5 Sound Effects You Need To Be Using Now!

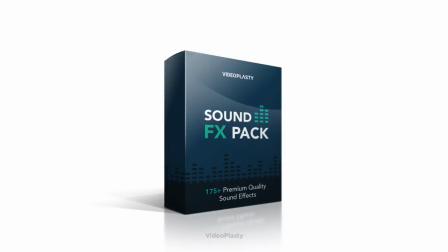0s
The world of sound effects and films seems overwhelming. We've all eagerly downloaded that Essentials SFX bundle,
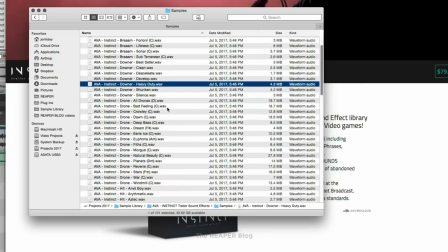6s
only to be dismayed by a folder with literally thousands of sounds and 18 variants of a simple swoosh. But don't stress. Today we're going to talk about 5 sound effects you need to be using now and how they'll fit in your vlog, commercial, short film, or any other digital content. Just 5. You can count them on one hand.
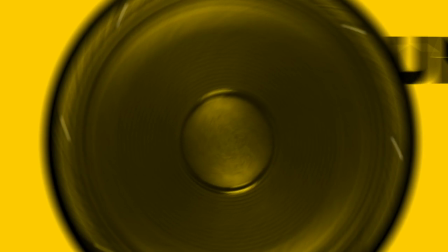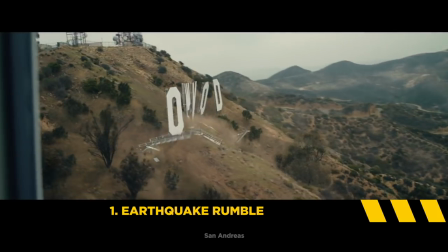30s
Number 1, the earthquake rumble. Despite its name, this sound can be used in a multitude of situations.
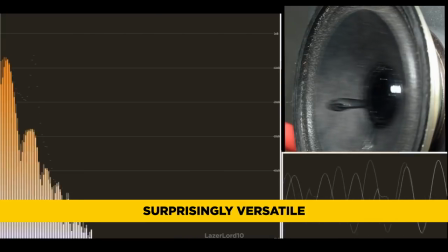35s
It sits very low in the frequency spectrum and ends up being a sound that you feel more than you hear. You can use it to build tension in a heated conversation, add suspense to an incredible product reveal, or, well, as an actual earthquake.
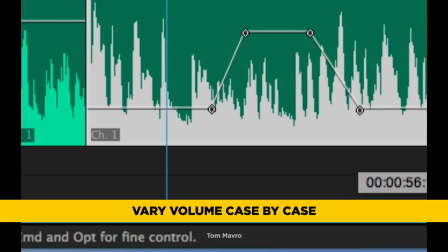50s
Play with different volumes depending on how you want it to sit in your scene. It can be a barely audible accent or a comical roaring stomach growl.
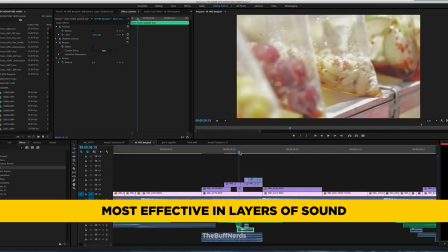57s
The rumble works best in tandem with other effects, so be sure to use the layering technique to get the most from it. Number 2, the swish. Not to be confused with the swoosh or the whoosh, just kidding. Of course you're gonna conflate them all because it's honestly very confusing and really not all that important. But here's a brief attempt at it. Think of whooshes as the biggest ones. Meteors flying through the air. A spaceship roaring over our protagonists' heads. A swoosh is a little more manageable in size. A broadsword swung with a great force, or a basketball shot from half court, and a swish is the smallest. An arrow zipping through the air, or a flitting bug jumping from branch to branch. Or forget all of that and just make noises with your mouth until your sound designer knows what the heck you're talking about. That's what we end up doing half the time and it sorta works out. The point is, all of these effects are essential for conveying motion.
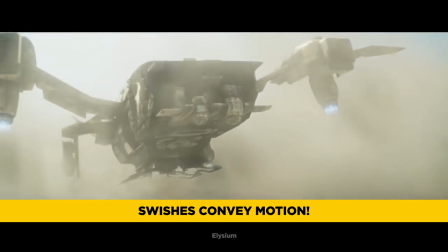110s
That can be motion of objects on screen or of the camera itself. They are widely used in a lot of vlogs for whip pan transitions and graphic animations.
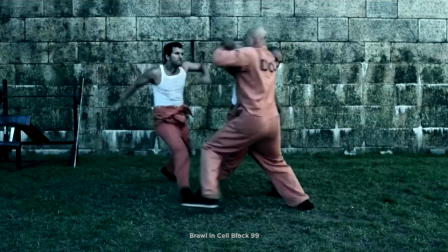120s
They are incredibly useful in fight scenes to help enhance the movements of a combatant's limbs or weapons. Familiarize yourself with the different varieties and use trial and error to see what works best for you in each situation. Number 3, the reverse cymbal. We all know the cymbal crash, infamously used as part of the score in Kubrick's 2001 A Space Odyssey.
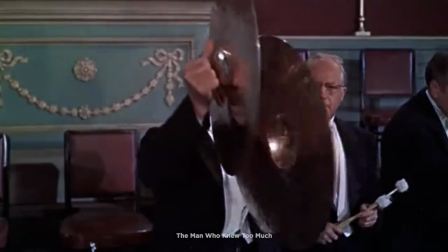141s
Or in the sizzling opening of Hitchcock's The Man Who Knew Too Much. This is its bizarro brother, simply a reversed version of itself. We often hear them back to back in EDM songs to create a symmetrical sounding dropout that bridges into another section of the song.
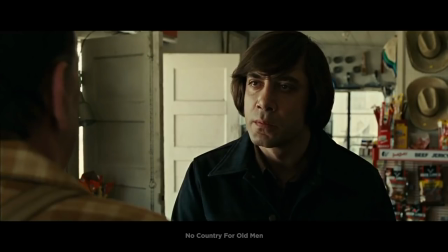159s
The reverse cymbal is like an overdose of tension ramping goodness.
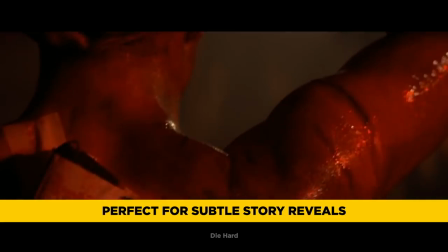162s
You can use this for a small reveal within a scene, maybe that one of the characters is holding a gun, or when a murder suspect is suddenly identified. But definitely use them sparingly because your content will rapidly approach parody if you use any of these effects every 5 seconds. Number 4, the hit. The hit is truly one of the most versatile sounds we have in our arsenal.
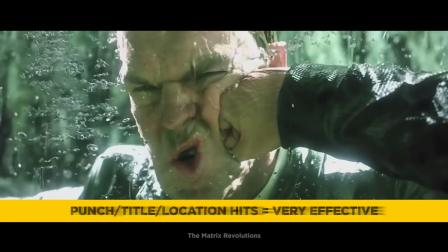183s
Beef up a punch. Give some real weight to an on-screen title. Make sure your audience knows the importance of a location with a heavy hit on an establishing shot. You can play with this effect so much depending on how you EQ it, add reverb or leave it dry, or manipulate its volume. Sometimes its simplicity can even be deceiving, and sound editors have a hard time making the sound seem like it's coming from the on-screen environment organically. So don't be afraid to spend some time tweaking the hits. Ask a friend to lend an ear or opinion. Hearing fatigue can really get the best of you when listening to some of these sounds endlessly for an hour or two.
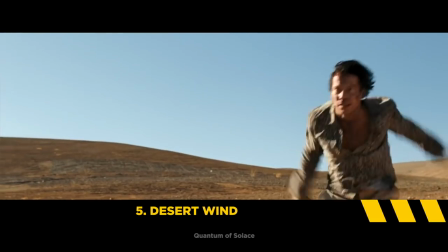218s
Number 5, desert wind. This one sounds oddly specific too, but desert wind can be used in so many different situations.
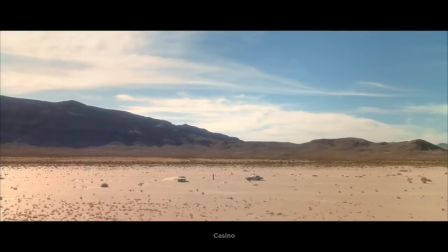226s
You may feel limited at first to only outdoor scenes at least, but you'd be surprised at how much you can use this one with subtlety. Just like the earthquake rumble, its true powers are unlocked when you use it as a layer among other sound effects.
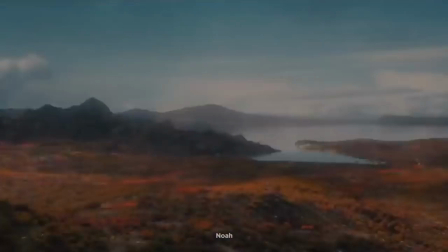238s
It can help convey the passage of time, suggest a changing atmosphere as if an emotional cold front just swept into your scene,
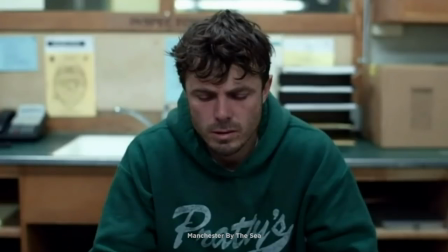245s
or even to evoke loneliness or desolation.